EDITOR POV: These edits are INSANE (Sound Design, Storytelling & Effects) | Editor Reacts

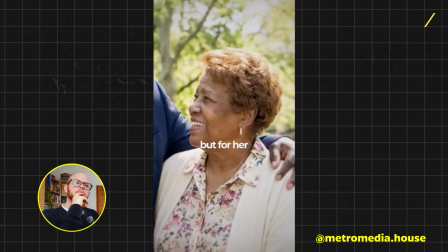(8:17) At that moment, Douglas signed it, not for himself, but for her, agreeing to the biggest mismatch in boxing history.
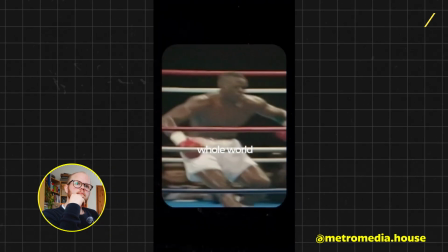(8:22) At round 8, Tyson hit him so hard that the whole world thought it was over, but Douglas pulled himself up,
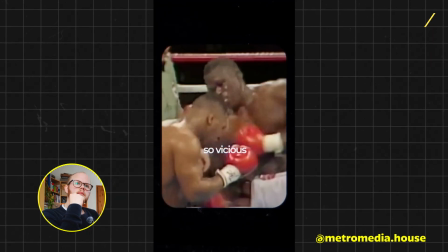(8:27) and 2 rounds later, he landed an uppercut so vicious it launched Tyson's head straight back.
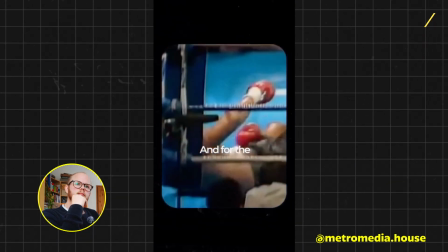(8:32) And before Tyson could even recover, Douglas landed 3 more, and for the first time in boxing history, Tyson hit the canvas.
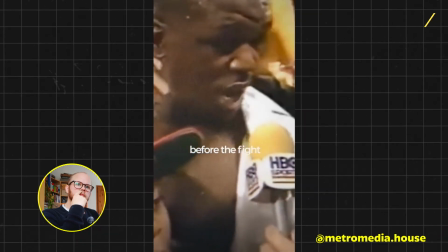(8:38) The man who lost his mother 23 days before the fight became the man who ended an era. Douglas's mother never got to see him win, but she was the only reason he did.
So this video is by Metro Media, and in case you haven't been following them, you should go check them out. Their storytelling on some of these videos, including the Michael Jackson one and the guy that plays Steve in Stranger Things, Joe Carey video I covered actually in a couple of episodes back, are insane.
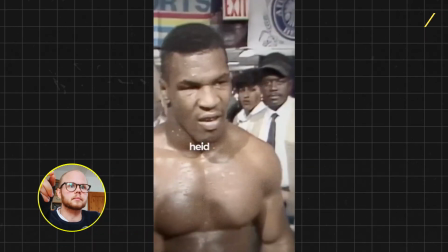(9:02)
They are so good. Let's start with this intro.
Mike Tyson held...
It's quite similar to some of the stuff I explained in previous ones.
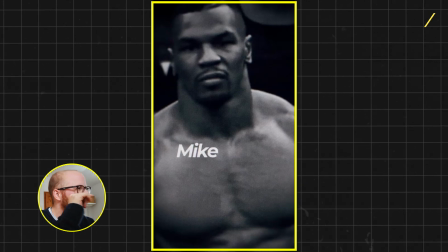(9:10)
The texturized layer you see here on top is called halftone or semitone or different tones.
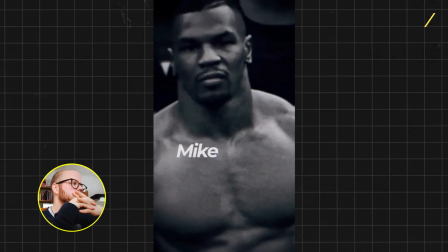(9:15)
This little dotted effect that you see, and there's a few different ways you could go about creating this. Sometimes just looking up textured layers that you can drag on top works really well, and then it's just about making it work either through blending modes or playing with the opacity.
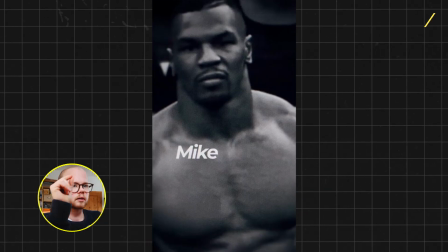(9:30)
It depends a little on the type of layer you have, but that's going to create this little dotted effect on top, and texturized. And the reason why that is important is because it takes videos, if you do this well, from looking as a string of random videos, and because of the texture layer on top consistently, it brings everything together to ultimately make it feel cohesive.
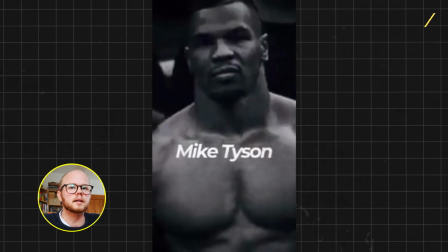(9:51) Mike Tyson held...
How do you do this? It's the same as what I explained in the previous video.
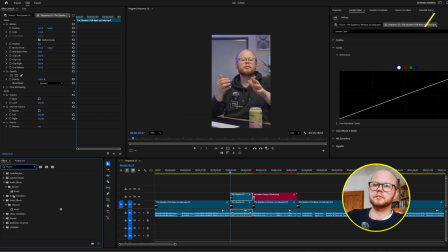(9:56)
You duplicate the layer, you crop obviously to the outside of his head as it is here.
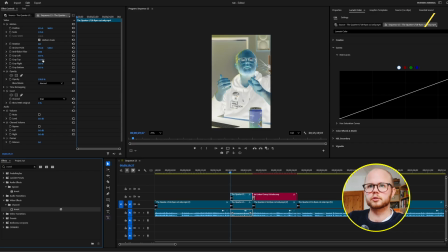(10:01)
Don't change the position of the layer, just make sure it's the same, but just crop it and then throw an invert on that layer. This is going to make it flash separately, and that way when you do it combined with the sound effects and into the new frame, it makes it feel like a glitch.
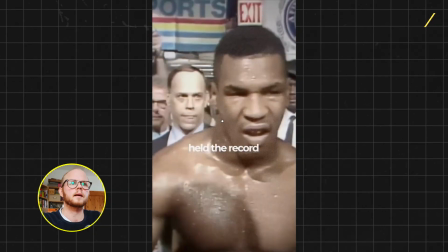(10:15)
So ultimately we process it as a transition.
Held the record.
As we see here on top, there's also a texturized layer. It's not just the original footage. Highlights my point about making videos feel cohesive.
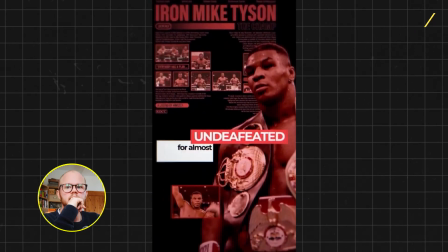(10:25) For being undefeated for almost...
This shot is fucking sick. So this is a couple different layers, obviously.
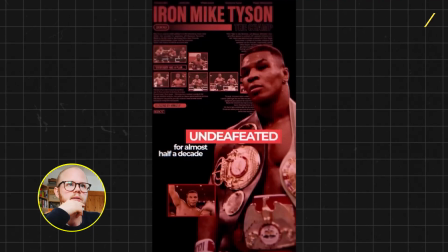(10:32)
The fact that this is in red somehow highlights how strong Mike Tyson was, positions him within the concept of this whole story now that we've seen it. This red color helps highlight how much of a badass. He's the evil, the baddie, right? The red color we associate with the bad person, the devil, the whatever. We've been programmed to think this, and although that seems like minuscule details to pay attention to,
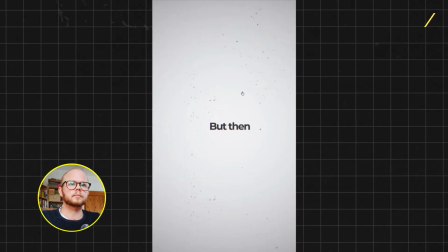(10:57)
those are the details that often take a video from being good to great. But then, in terms of design, it takes a lot of time to design something like this.
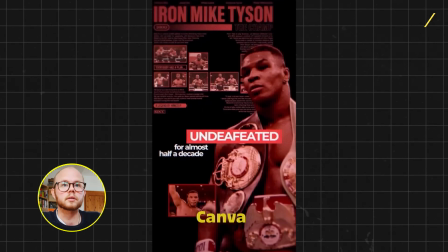(11:05)
You could design this in Canva. You can also design this in After Effects if you understand how to use After Effects. I personally like to do it in Canva because I feel like it's just a bit simpler. To get this particular transition, to do it this way, you need Mike Tyson image on a separate layer,
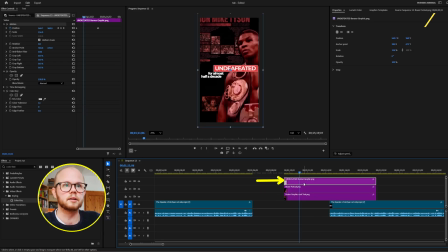(11:21)
and you need the background stuff on a separate layer, and then you basically keyframe them individually to move as the camera moves. Could you spend some time, learn After Effects, understand depth of field and 3D camera, how that works? It's probably easier, and you probably should do it. I probably should do it, but I've just gotten used to doing it my way, that's how I would recreate it.
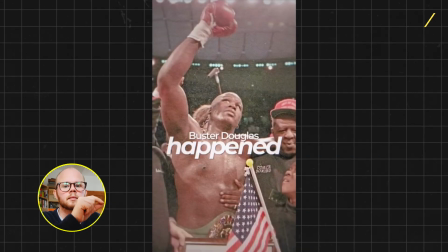(11:40) But then, Buster Douglas happened.
Again, texturized layer, glitch effect, consistency in the video. This is what makes them stand out. Don't just do something because you can, do something because it feels cohesive and on brand and the tone of voice that is required for the video as a whole.
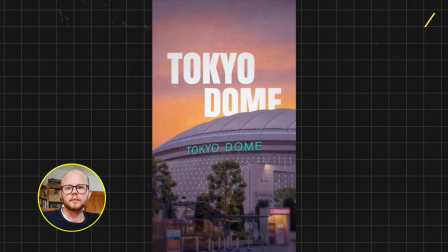(11:56)
People underestimate that.
Round 10 at Tokyo Dome.
The movement here, taking the cameras moving this way, making sure that round 10 moves the same way before it starts moving up, and then when we bring in the next image,
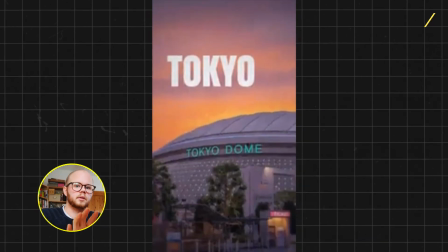(12:10)
doing the same thing, making it move up. These subtle movements, even if it's only a couple of keyframes, make your video feel less choppy and ultimately more pleasing to watch.
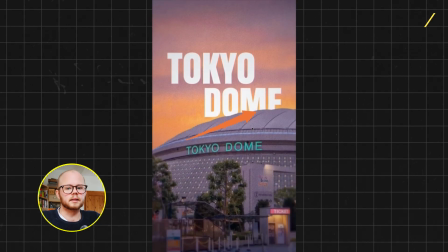(12:21)
Slight detail here. How would you get something like that? First of all, you need something to hide behind.
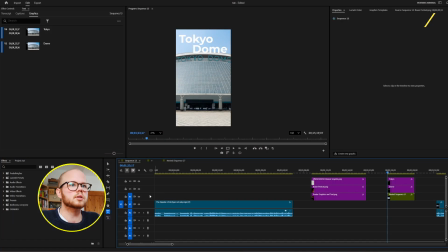(12:26)
In Premiere, you can now do it natively. Rotoscope dome out as an additional layer. Drag it on top of your text layer so that dome gets hidden behind this rotoscope layer. If you don't have it natively in Premiere, I don't know about the other editing tools, you can do this with external tools such as Runway ML, bear in mind, or even in Canva with background remover.
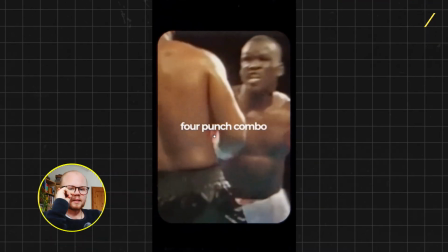(12:49)
Bear in mind that it costs money.
Douglas threw a 4-punch.
We're still continuing with the texturized layer. I've said it a bunch of times by now, but bear in mind the importance of that. Also, this little box here is called a cinematic border.
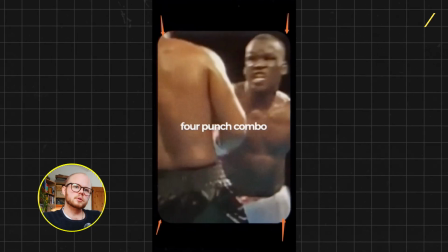(13:05)
If you Google those, you'll find a bunch of them. There are also Super 8 borders which you can use, which is more if you're into like a vintage feel that you're trying to sell. You can also just create this manually and then add a slight chromatic
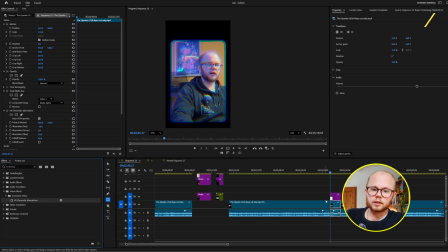(13:18)
aberration to the video layer, or put on your border,
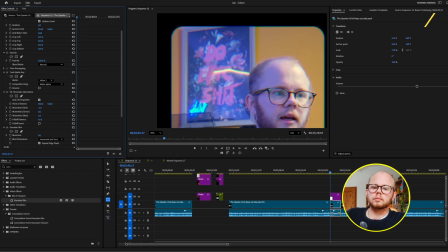(13:23)
put a slight Gaussian blur, nothing too heavy, that will make the borders feel less harsh and soften them a little.
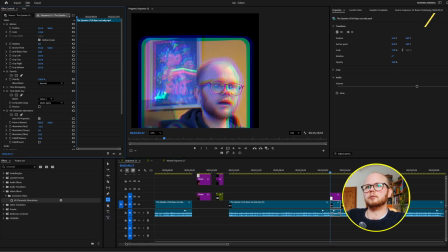(13:31)
And if you then add the chromatic aberration in, it will create this like slight red glow of your border.
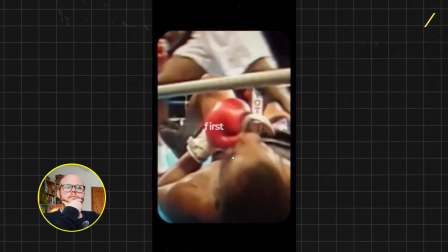(13:36) Combo so hard that it sent Tyson flying to the canvas for the first time in his life, making the biggest upset in boxing history.
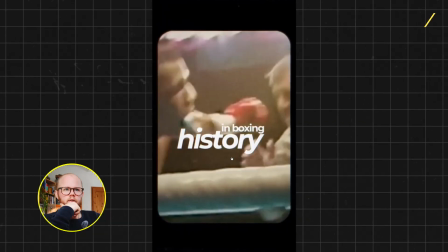(13:42)
Also, sick font that was used. Something that is also underestimated into making typography look great is the kerning, which is the spacing between letters.
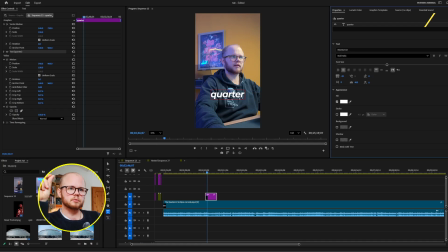(13:53)
So you'll see that here it's quite tight, and especially when you have these bold fonts, same as here, there's not a lot of space in between. You'll find that when you make these tight, it'll look more impactful versus when they're far apart. But every great upset has a story. Cool.
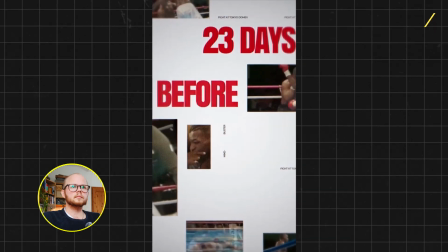(14:09) And this one started 23 days before the fight, with the death of Douglas's mother.
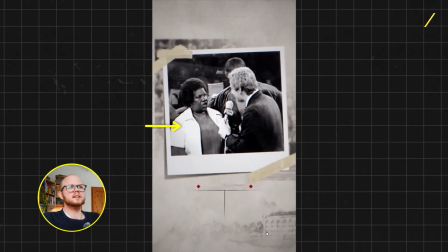(14:13)
So this shot is also crazy good, so well designed. What you can do here, find a Polaroid frame in Canva that already has a natural shadow, bring in the image, in this case of Douglas's mother, add the texturized halftone layer in again for brand consistency across the videos.
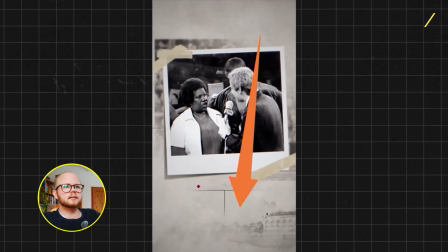(14:32)
You'll see that even here, there's a slight layer still on top, which again, although we've come into a completely new style, still makes everything feel cohesive. And then you can do this in Canva, you can also make it yourself, whatever.
February.
You'll see that the tapes on top also sell it.
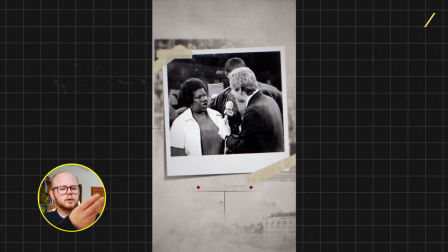(14:49)
And final point that sells this, that makes it feel real rather than, is the shadow. This. Personally, one thing that I would have done differently is have the image here already and fold the corner. The reason why is the tape that is on there. If you were to imagine a Polaroid in real life with tape on it and you slide it, it would stick to the canvas.
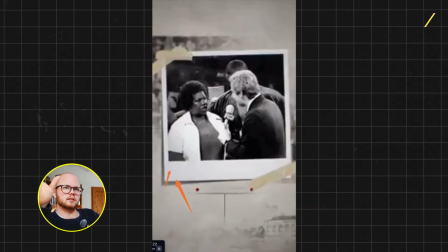(15:10)
It wouldn't move. And so it feels a bit counterintuitive to see a sliding Polaroid have tape on it when it should technically be taped down. That's no criticism. These guys make crazy stuff. It's just something I personally would do differently.
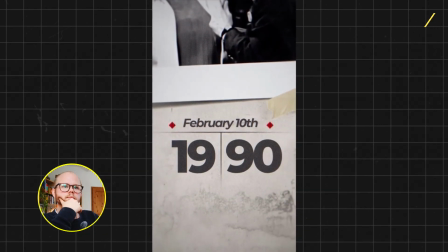(15:21)
Let me know if you disagree.
His mother, February 10th, 1990.
Also the subtle detail of having this here.
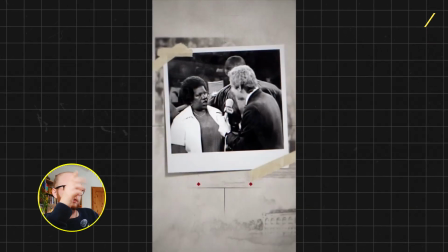(15:28)
You're preparing the mind here because you're kind of questioning yourself, why is this here? And then through movement of the camera, bringing it to our attention and showing that's why it's there.
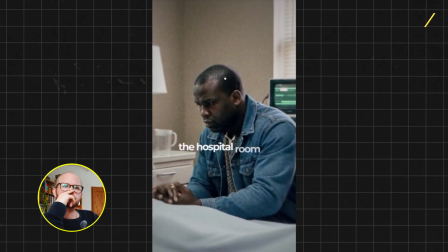(15:38)
So cool.
Columbus, Ohio. Douglas was in the hospital room watching his mother take her last breath.
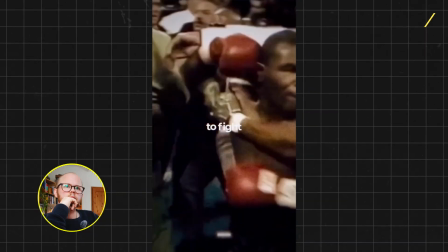(15:42) Just 3 weeks later, he was supposed to fight the most dangerous man on the planet.
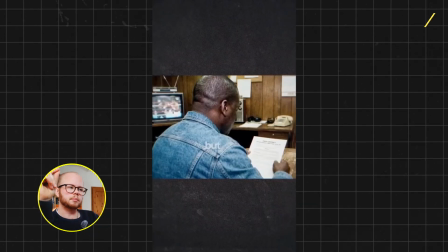(15:46)
His trainer asked him if he wanted to pull out, but also notice the shift in pacing here when he's chosen to use a different song.
We've gone from combo so hard that it sent Tyson flying to the canvas for the first time in his life, making the biggest upset in boxing history. But every great upset has a story.
And using really fast-paced music and then clearly announcing a transition here. It has a story that's a clear key word or transition for we need to talk about something else.
And this one started 23 days before the fight.
A completely different type of music, which ultimately sets a very different tone within the video.
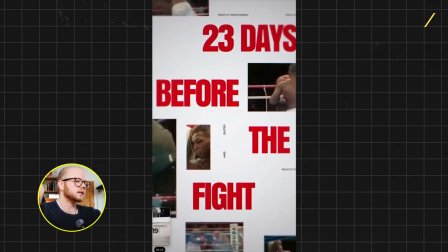(16:22)
Now, this video is 1 minute 10 long, and yet we have the time and the space to change the music and give the video a completely new feel.